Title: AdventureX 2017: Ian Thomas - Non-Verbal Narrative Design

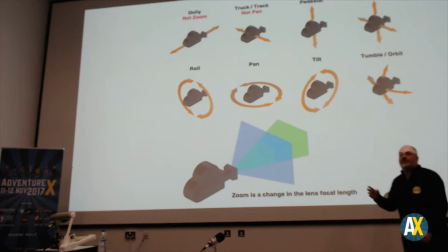Talking of which cameras? So I'm not going to go into huge detail about this.
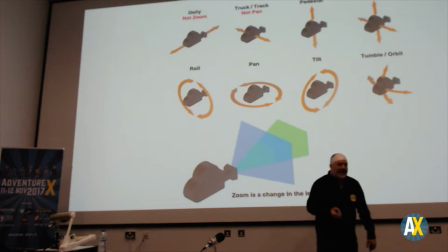Obviously we're thieving stuff from cinema, as Chris said earlier. That's partly because that cinematic language that grammar is so incompatible in our heads,
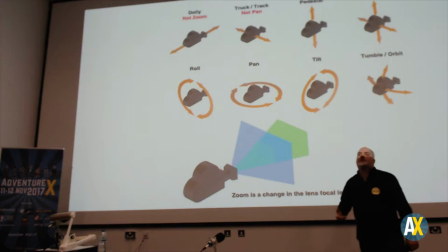because of all the stuff we've consumed over the years that we can use that to apply drinks with it.
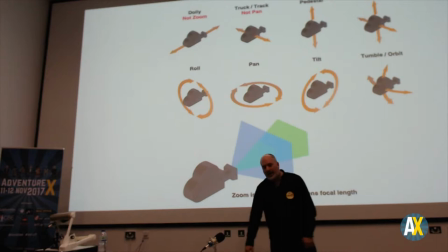I do want to talk briefly about the pan and the zoom, just as storytelling techniques.
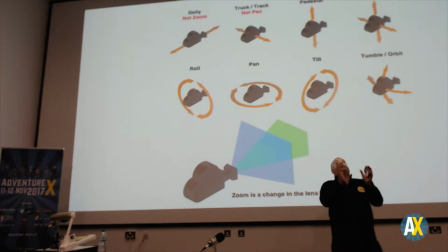What they actually are, apparently I hope people are moving across a frame like that,
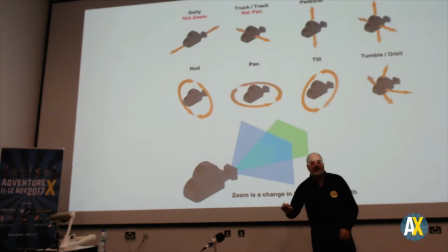and a tilt is looking like that, we'll cut off the zoom in a second. And what those are is those are storytelling moments, they are reveals.
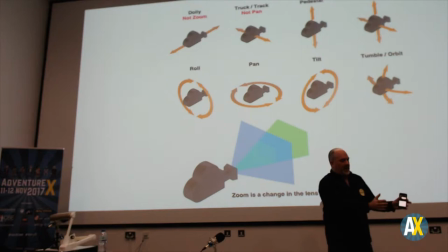When you start a scene, you see a little bit of it, you learn a little bit of stuff, learn a little bit more, learn a little bit more, oh and there's okay.
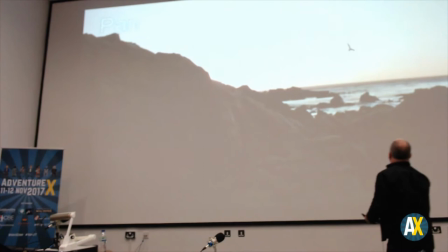And you can use that either to back up the information you've already seen, or you can use that to surprise them at the end.
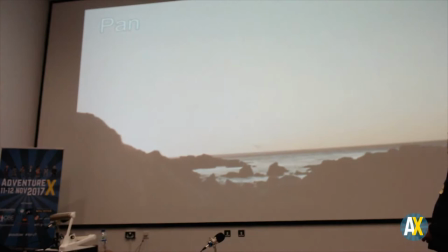Here's a fairly simple one from Chutter Island. So we have a lonely lost seashore somewhere, maybe an island, maybe something.
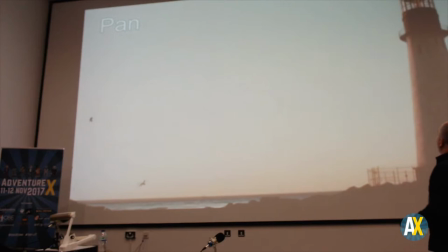And here we have a light earth, oh, dangerous storms, wreckage, there is danger sleeping here in this place. And it just gives a little bit more than the first start of the pan and it's a slow reveal. Had you done that in one shot, that realisation at the moment isn't there. I don't know if I press this button, what happens? It stays back, correct? So, a zoom, or a dolly, depending on how you're doing it, works in a very similar way. A zoom out, when you're focusing tight on somebody's head and you pull out, or an object, it's another reveal. It says, here's a thing, and now here's the stuff around it. It gradually reveals that stuff. Zooming in is far more interesting. It's used generally in two different ways. Firstly, it can be used to get inside somebody's head. They're not thinking about a thing. They're not thinking about anything in the space around them. They're thinking about something somewhere else. You're focusing closer on the head. You're cutting information out of the side of the frame. And you end up there in front of them and they're clearly not thinking about that. They're thinking about whatever they've been talking about for the past few minutes or whatever object they just looked at. Similarly, you can also use it to show somebody's concentrating. If you're looking from somebody's point of view and you say cut to an object. So you've seen their face, you cut to an object, and you zoom in on that object or that person. They're ignoring everything else and they're thinking really hard about that thing that they're looking at.
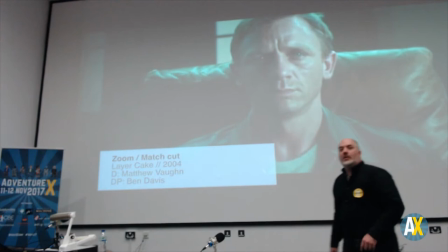And you can use that for all sorts of tricks. A simple zoom example here. Here's Mr. Daniel Grape.
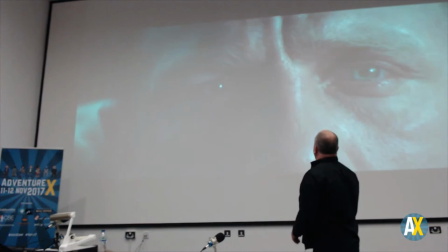He's thinking very hard about that thing. We know what he did because we saw it in the previous scene. He's thinking really hard about it, considering it.
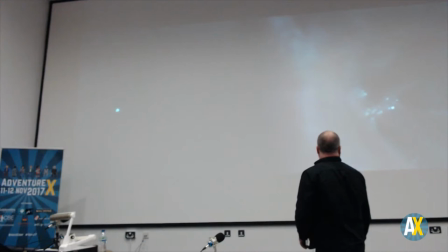In fact, really, really hard about it. Really hard about it.
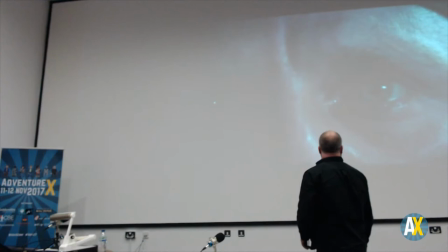And then the director's being a bit of a bastard to us, and this is a reveal, here he is, he's wearing a balaclava, he's somewhere out in the woods, and there's the last punch of the reveal,
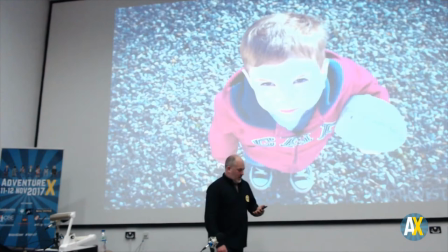he's only a gun. Obviously you could do all those as still shots, but they're nothing like as powerful.
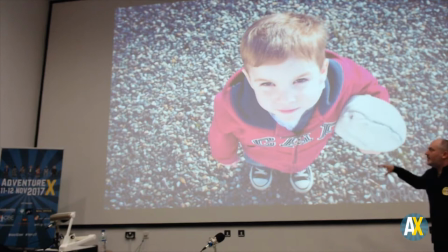Oh yeah, camera angles. If you go high on something, they feel small and weak.
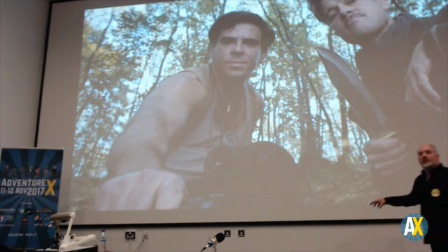If you go low on something, you'll probably be less dominant figure in this particular scene.
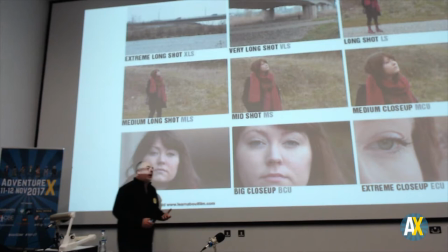Chris, briefly mentioned this as well, I just wanted to come back to it because this is taught pretty badly at film school.
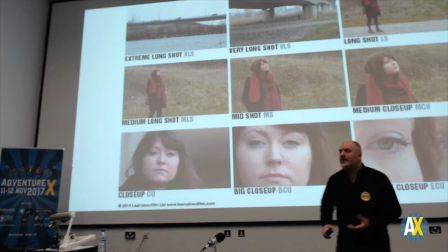This is the kind of thing which might fit with what you're doing with visual novels or the kind of dialogue scenes you get in Massive Day of That kind of stuff.
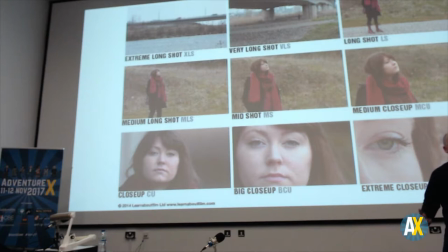The framing of these characters isn't sort of to do with aesthetic choice really in terms of, Oh,
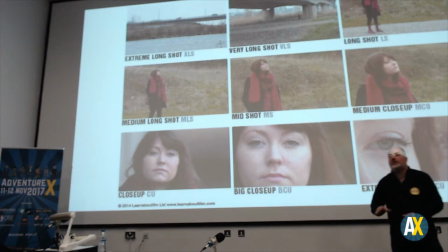I want to see her whole coat and I want to see her from the waist up, which weirdly some films seem to teach it as. It's actually that personal space.
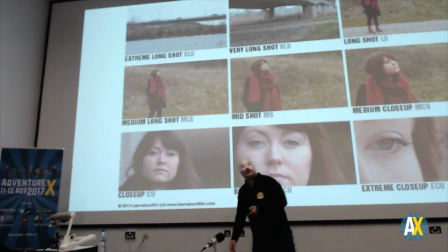The person we see in the shot here, up to about the medium-long shot, is probably a stranger to us, to our viewpoint character.
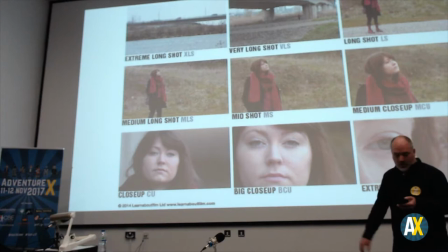The mid-shot here, we know who she is. We know her. Here, she's a friend.
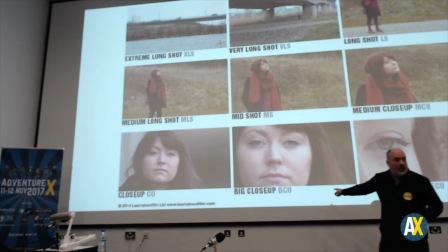Here, she's a close friend or antagonist, because she's getting into our personal space.
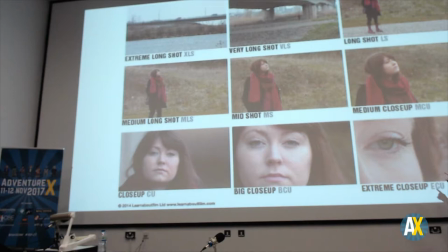Here she's probably a lover, or a nemesis, or whichever way you want to frame it.